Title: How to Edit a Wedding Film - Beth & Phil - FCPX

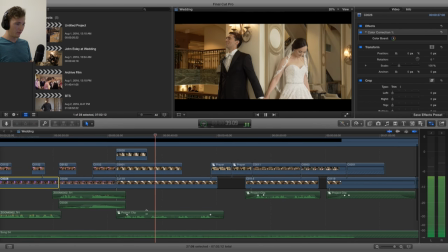[4:12]
the greatest proof of god in my mind so i brought back the ceremony dialogue and you'll notice the
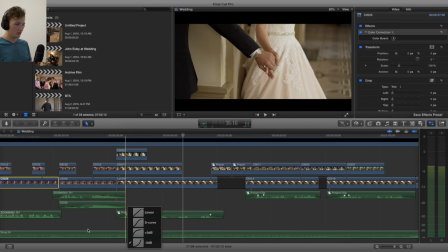[4:19]
crossfades that go up and not what's it starts with this i think this helps for dialogue stuff like this to help with the transition.
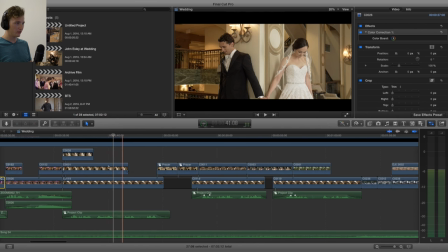[4:29]
I actually did a small pull out with the keyframe you can kind of tell now that I go back and forth here just a little keyframe move
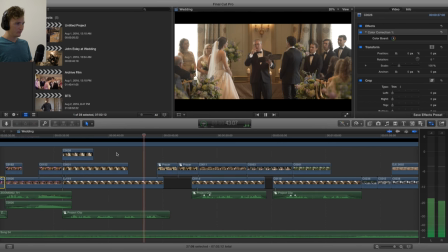[4:38]
scale. is simply the word love love
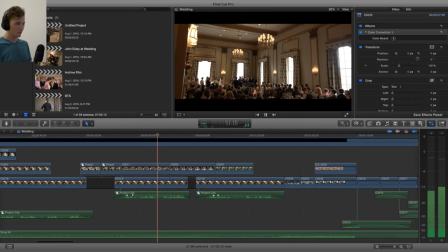[4:46]
has to become to me the greatest proof it's something that we all need all
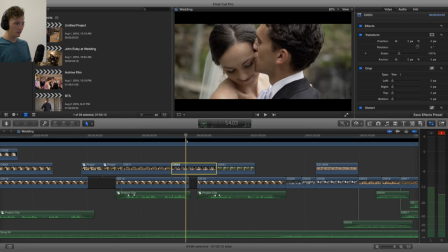[4:53]
right I think I did no I didn't do anything to this shot I should have totally should have yeah I didn't do anything so these
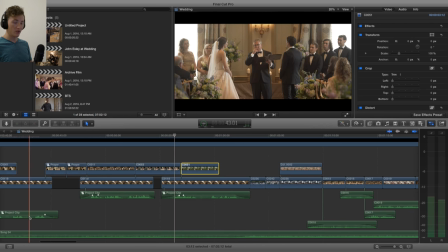[5:04]
three clips are all part of the same section of the ceremony and actually
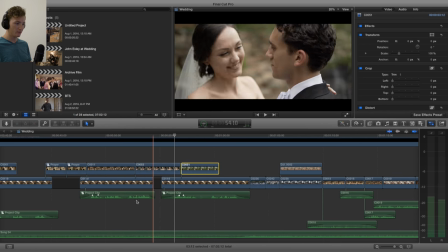[5:09]
pulled them apart just so that I could get these spaces in between just so that I could time it up with the music.
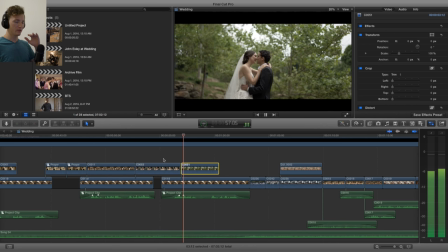[5:16]
And it's also good when it's like a little slower pace.
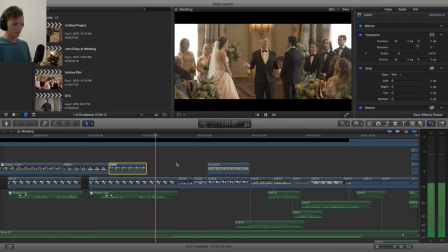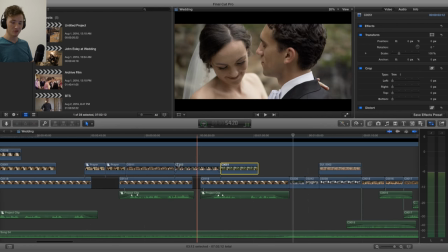[5:24]
Okay, so just like most of my films, this first minute is like a little mini film of its own.
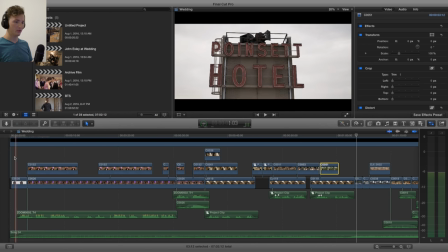[5:31]
You'll notice that with a lot of my films, like I'll start with some dialogue,
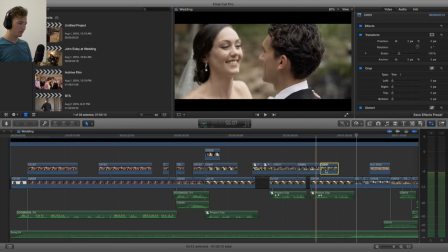[5:36]
some kind of theme, this section where he talks about where the father talks about uh love it's
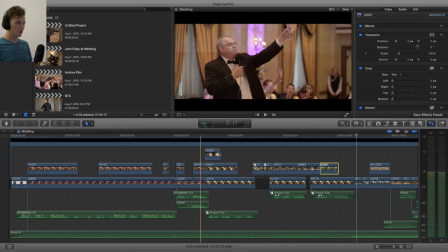[5:43]
like the theme idea of the i show kind of who's talking where they are what's going on and then i kind
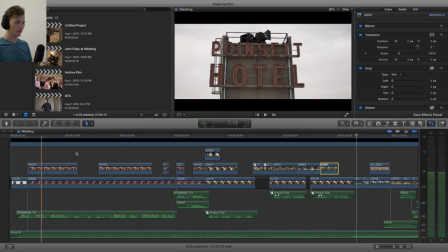[5:50]
of isolate the couple just so that people know you know it's them so we know you know the fathers where and then who the couple are
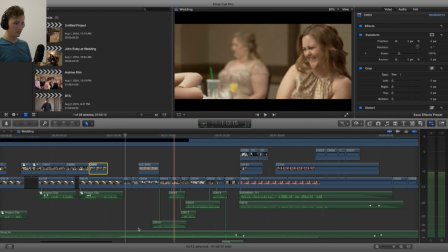[5:59]
and uh once as soon as i look for that tone the change in
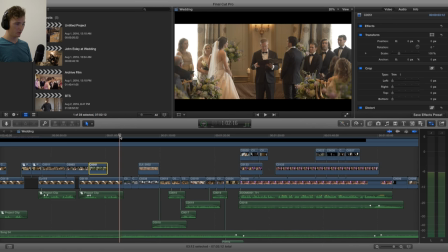[6:04]
the song and we're going to completely switch gears go back to the beginning
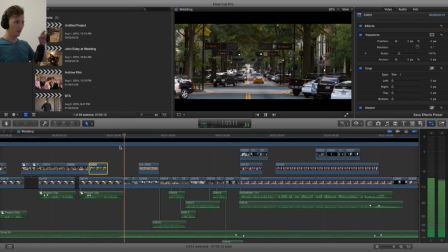[6:08]
of the day i actually shot this and this and
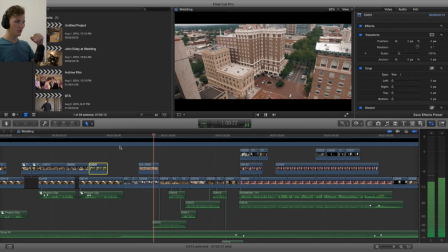[6:14]
this the day after the wedding so the day the weather looked kind of similar similar enough so i had like a really weird profile going on with the drone when i shot it so it was like really yellow and i shot flat but
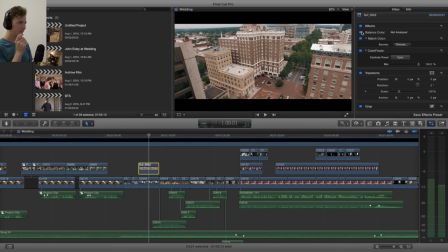[6:30]
the saturation is still baked in so i had to do a lot of work. The first being a balance. So I just let Final Cut kind of figure it out, do what they wanted to do.
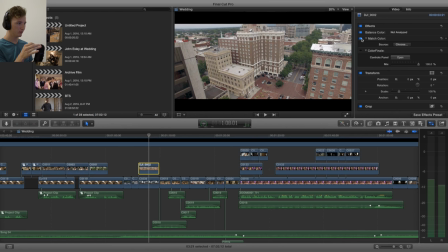[6:46]
Then from there, I matched it to get rid of the yellows a little bit to match the shot back here. But I did that after I added this color finale LUT,
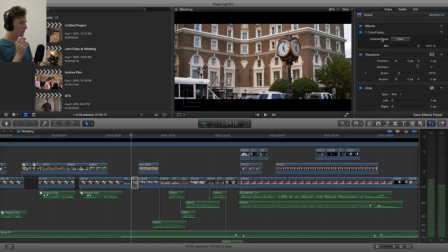[6:57]
which i added to these because i just wanted the feeling to be like this like i brought back a lot of saturation and a little bit of that codec a lot
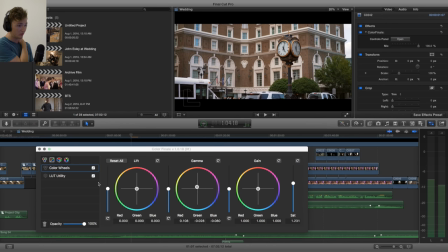[7:07]
just to peek inside here real quick just the color wheels up the saturation i i don't think i did anything i did a little bit with the gamma
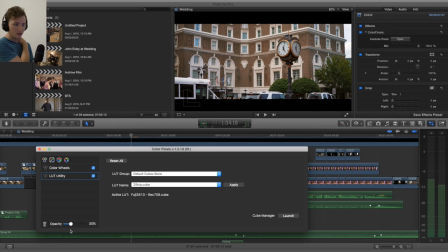[7:18]
here now and then I just a little 30% of I
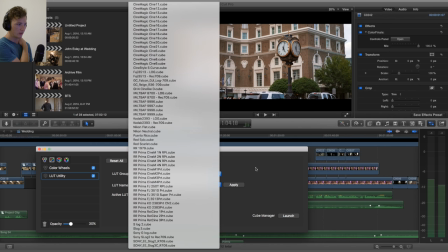[7:23]
believe codec log yeah so that just gave me a little bit
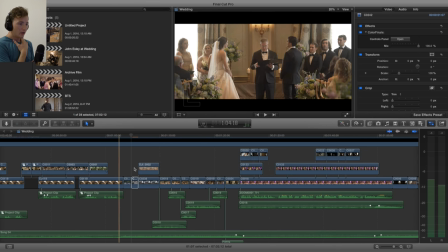[7:28]
of color a little bit of gamma and because I did that to these
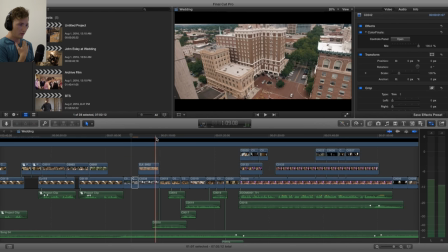[7:34]
two clips I brought the saturation up real quick you know a lot I had to change this so I added that and then balanced it with the clip next to it so that's how I got that drone shot.
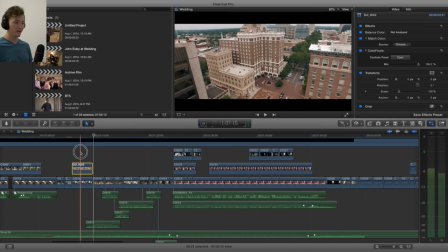[7:48]
This is with the Phantom 3 Pro.
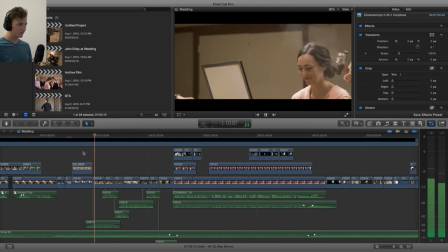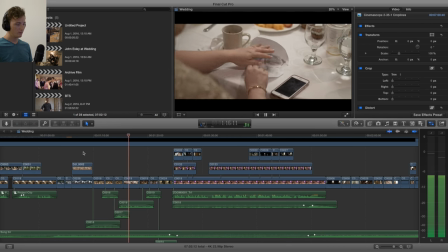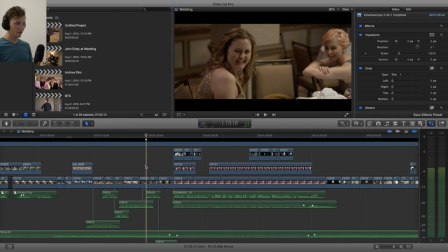[8:02]
So I didn't really like that I showed her twice. This is Abby.
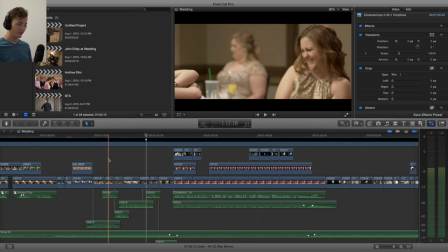[8:08]
I had like one or two reactions of other people but these were just the best that fit.